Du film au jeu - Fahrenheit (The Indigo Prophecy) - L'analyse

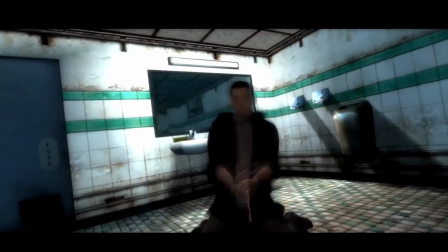4:07 Si Lucas va à l'asile, se fait arrêter ou meurt, cela ne convient pas avec la narration mise en place dans l'introduction.
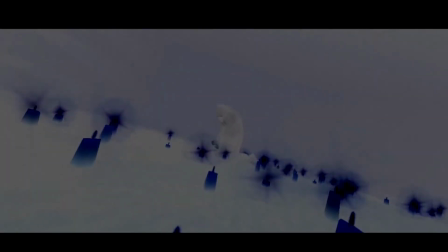4:13 Il doit y avoir un problème, on recommence la séquence. Finalement, ici c'est le joueur qui est le réalisateur.
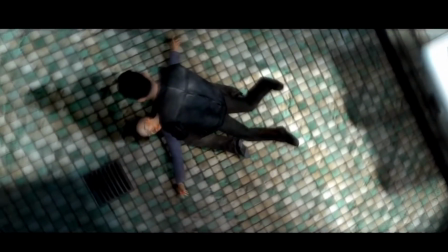4:20 Si une séquence ne convient pas, on la recommence et on la tourne autrement. Si on doit parler des codes filmiques, il faut aborder le sujet de la caméra. Dans Fahrenheit, la caméra est bien plus pensée pour un film que pour un jeu. Elle sert à mettre en place l'identité même des personnages et à conserver cette impression de tournage de film à l'intérieur même du jeu.
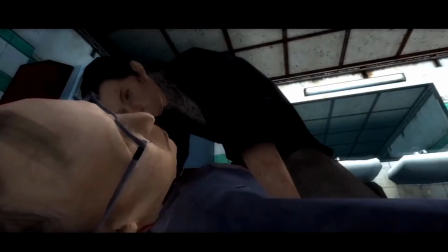4:43 Par exemple, il est intéressant de constater que le comportement de la caméra est différent en intérieur et en extérieur.
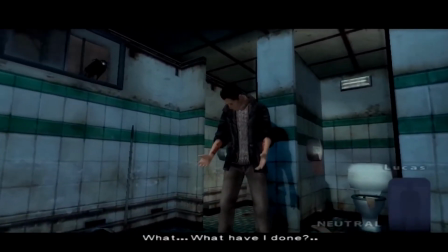4:50 Sur la version PS4, les gâchettes servent à changer l'angle de caméra.
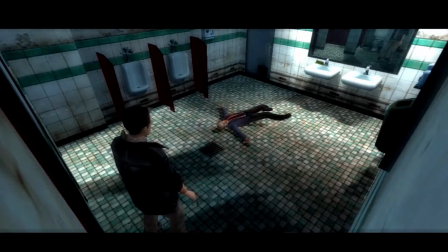4:54 En extérieur, la caméra a un comportement plutôt classique à savoir qu'elle tourne autour de l'avatar du joueur, mais en intérieur,
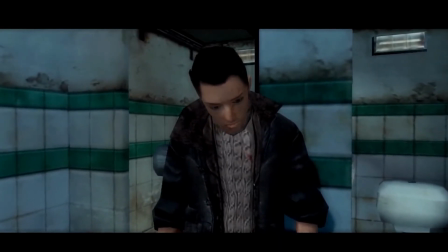5:02 elle change carrément de plan, comme s'il s'agissait de caméras de sécurité et que le joueur changeait de caméra à la manière des premiers Resident Evil.
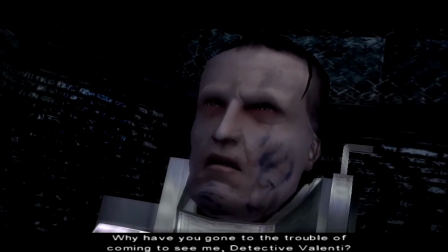5:13 La caméra va également filmer certains personnages de manière particulière, à savoir notamment Agatha et Janos.
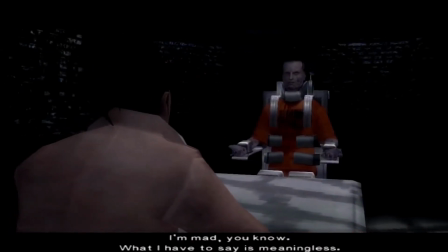5:19 Elle est souvent penchée, et si elle ne l'est pas, elle bouge, elle n'est pas stable. Cela donne l'impression d'instabilité, de malaise.
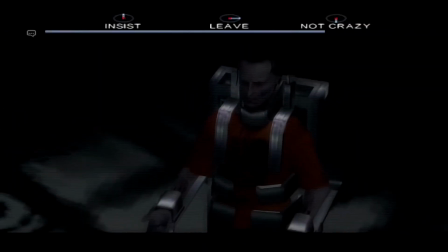5:27 Dans le cas de Janos, son état mental est également reflété dans cette particularité.
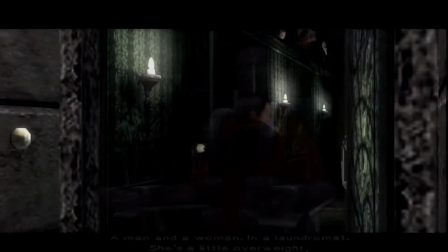5:32 Il est instable, considéré comme fou. Chez Agatha, cette sensation d'instabilité donne l'impression d'être surveillée.
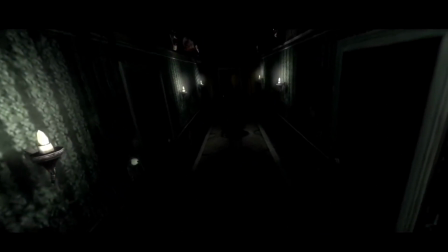5:42 Cette manière de filmer n'est liée qu'à ces deux personnages, qui jouent en réalité le même rôle. Tous deux savent ce qui se passe, qui est l'oracle et ce qu'il veut. Et tous deux vont guider un des avatars du joueur vers la vérité.
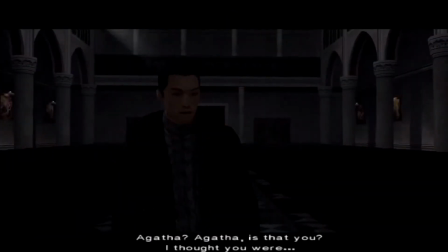5:55 On note également que les deux personnages sont bloqués en position assise.
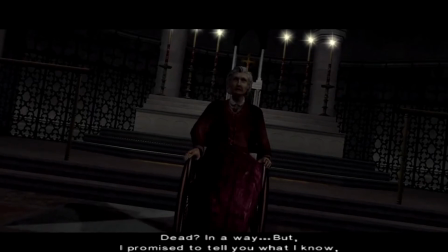5:59 Ils ont le savoir mais pas la possibilité d'agir, à la manière du sage aveugle, considéré comme fou dans Oedipe Roi.
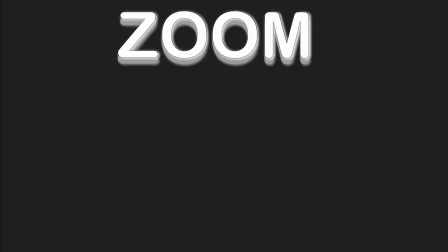6:08 La caméra va également s'amuser avec quelques zooms, servant soit à rentrer dans un personnage, soit à mettre l'accent sur un détail.
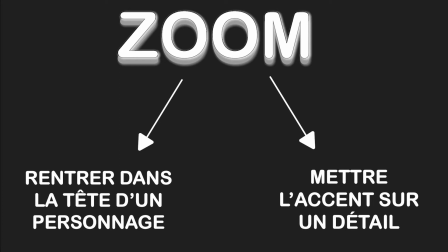6:16 Lors de la scène d'introduction, ou des différents flashbacks de Lucas, on a un zoom sur celui-ci.
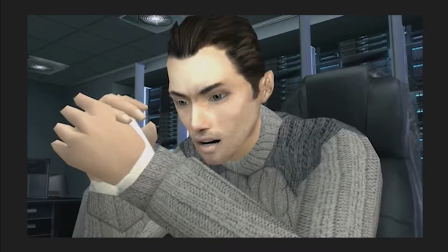6:21 Le joueur prend possession de Lucas, il rentre dans sa tête. Lorsqu'il s'agit de zoom sur des points précis, l'objectif est d'attirer l'attention du joueur.
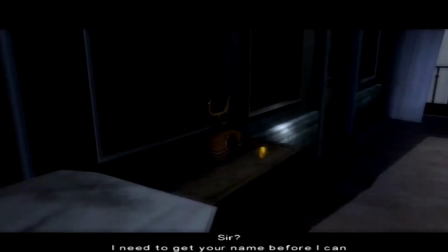6:32 Lorsque Lucas trouve le corps sans vie d'Agatha, les zooms s'enchaînent via des plans très courts sur les preuves du meurtre.
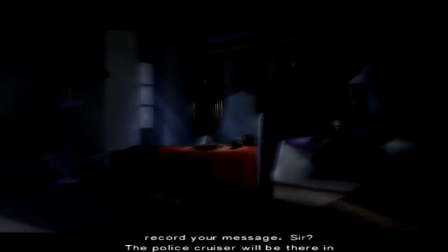6:38 Cela donne un sentiment de choc, d'être pris au piège, car les plans courts montrent l'action,
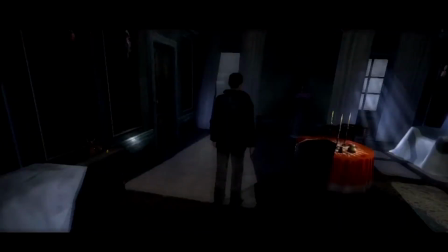6:44 la vélocité de celle-ci, et les zooms mettent l'accent sur ce qui pourrait incriminer Lucas s'il ne fuit pas.
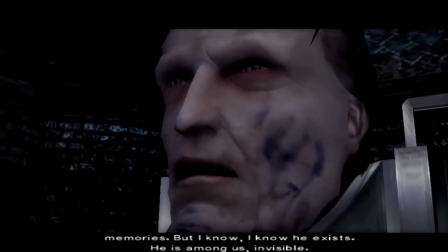6:51 C'est également vrai lorsqu'un zoom est fait sur la bouche de Janos alors qu'il prononce ces quelques mots. Ils sont partout.
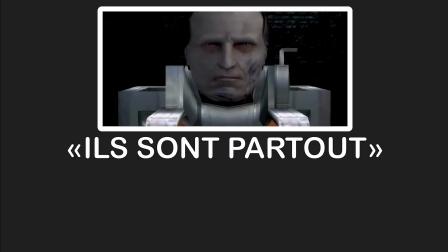6:57 C'est une phrase sur laquelle le réalisateur veut insister comme une fatalité.
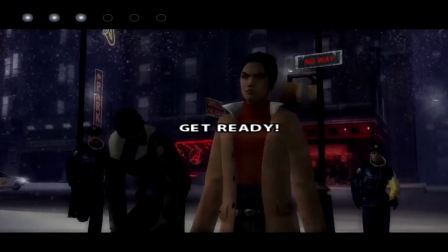7:03 Dans d'autres circonstances, le zoom sert à mettre l'accent sur une émotion, comme sur ce plan,
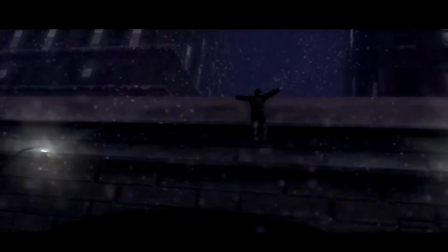7:08 où la surprise de Carla, suite au super saut de Lucas, est mise en avant.
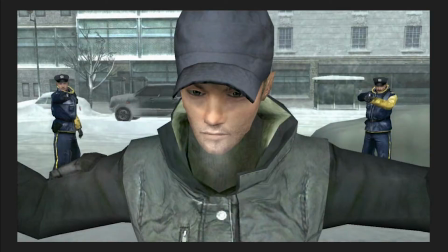7:15 Les jeux de caméra sont régulièrement repris avec le personnage de Lucas, via lequel la projection du joueur dans le mental de son avatar est très forte.
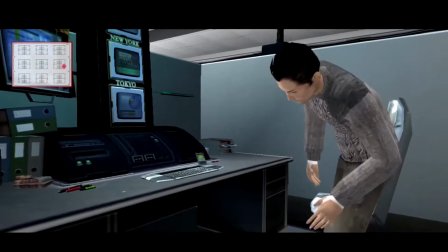7:24 La mise en scène de ses hallucinations, flashbacks, visions ou cauchemars, a été bien réfléchie par Quantic Dream.
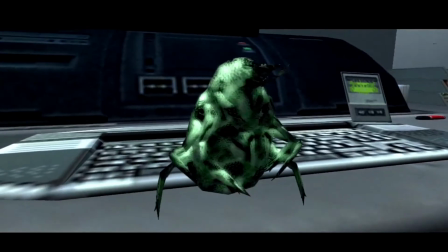7:31 Le joueur est dans la tête de Lucas, c'est un fait. Et malgré la caméra objective, le joueur voit à travers les yeux de son avatar.
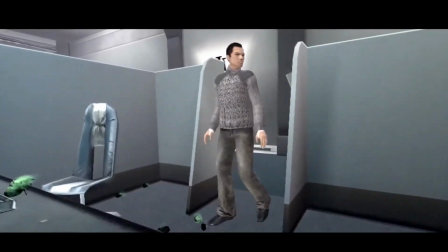7:39 Que ce soit au bureau ou lors de l'attaque à son appartement, le joueur ne voit pas la réalité,
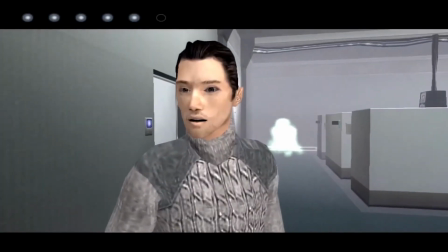7:44 c'est-à-dire qu'il n'y a rien, mais bien les insectes qui l'attaquent ou le balcon qui s'effondre. Il en va de même pour le cauchemar de Lucas, d'ailleurs pensé comme un film d'horreur et en reprenant les codes tels que la télé ou le PC qui s'allume tout seul,
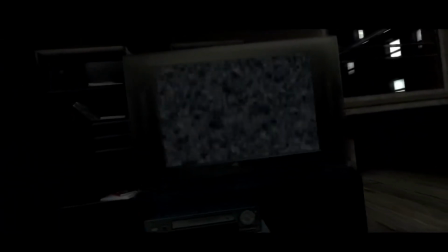7:57 ou bien la porte ouverte sur un couloir finalement inconnu.
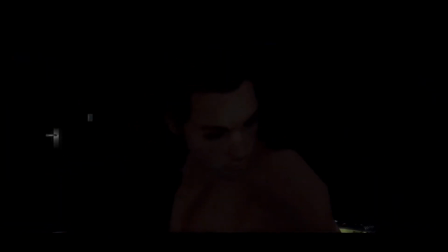8:00 On note également que le champ des actions possibles pour le joueur est restreint, il est dans un monde fictif et ne peut complètement le manipuler. Le joueur ici ne sait pas s'il s'agit d'un cauchemar ou bien d'une hallucination visant à le tuer comme il y a déjà été confronté.